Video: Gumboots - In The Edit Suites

Hey guys, I'm Justin Alchacki. I'm the producer of Gumboots, just on my way to auditions. Just have a quick update for you from Patrick Cederberg, our editor and visual effects supervisor. Check it out. Hi there guys, I'm Patrick Cederberg. I'm editing and visual effects on the sci-fi short Gumboots. Gumboots is set in the near future, where the world is saturated with screens, pumping the public full of advertising, information, etc. So my role is to bring that universe to life through digital effects compositing over custom-fitted plexiglass units.
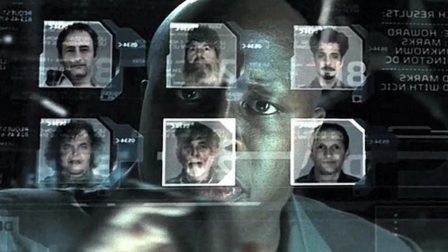46s
We're kind of going for a Minority Report-esque feel. I guess by now you must have seen the teaser for Gumboots, and if you haven't, check it out on our YouTube channel. And there you can see the mnemoscope in action. And I can run you through a very quick, very concise, abridged version of how we achieve that effect.
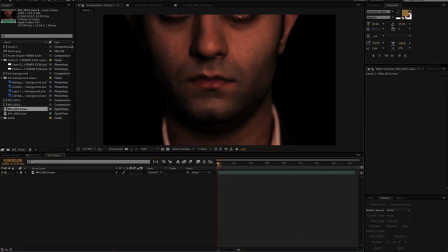65s
So here we have our footage,
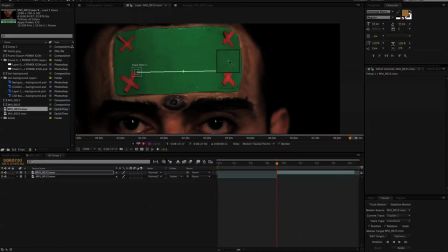67s
and the first thing we want to do is track the motion of the head in the plate where we'll be comping in the mnemoscope footage to ensure that as his head moves,
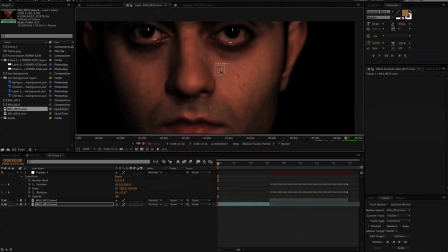74s
the footage will follow suit. And here you can see us use the sheen from his eye as a tracking point to track that motion of the pan down.
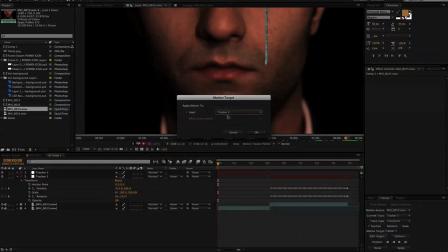82s
Next thing we're going to want to do is mask out the middle of the screen right here,
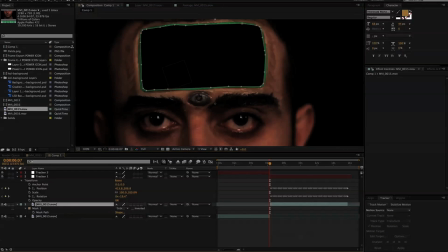87s
and we'll use a color key, in this case key light, to clean up the green around the edges of the mask. And then what we're going to do is animate the mask to ensure it follows his head as it moves.
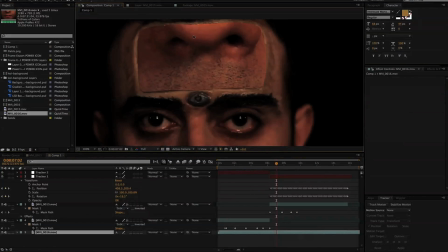99s
And from there we can drag in the footage behind, move it, scale it,
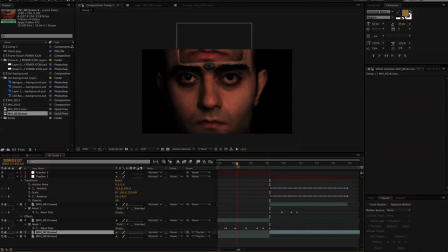104s
and parent it to the motion tracking data to keep it in line with the head as the camera moves. And here in the final composition you can see we've added effects to the footage on his head, color, contrast, and an inside shadow to give the illusion of depth. And we also scaled up the mnemoscope footage, dropped it over top, and gave it a heavy blur to achieve a nice glow effect. And you can see it with and without the glow. And that's about it. So, we're clearly trying to do a lot with a little. We're working with a very tight budget, but it's an all-star crew. It's a bunch of people I'm very excited to be working with, a bunch of really talented individuals, but we need your help. Follow us on Twitter, like us on Facebook, subscribe on YouTube, spread the word, come to the Indiegogo page and help us out. Your contributions, however minor, mean the world to us because it helps us bring this vision to life. So, you know, be part of this. It's awesome. Make a change. Be different.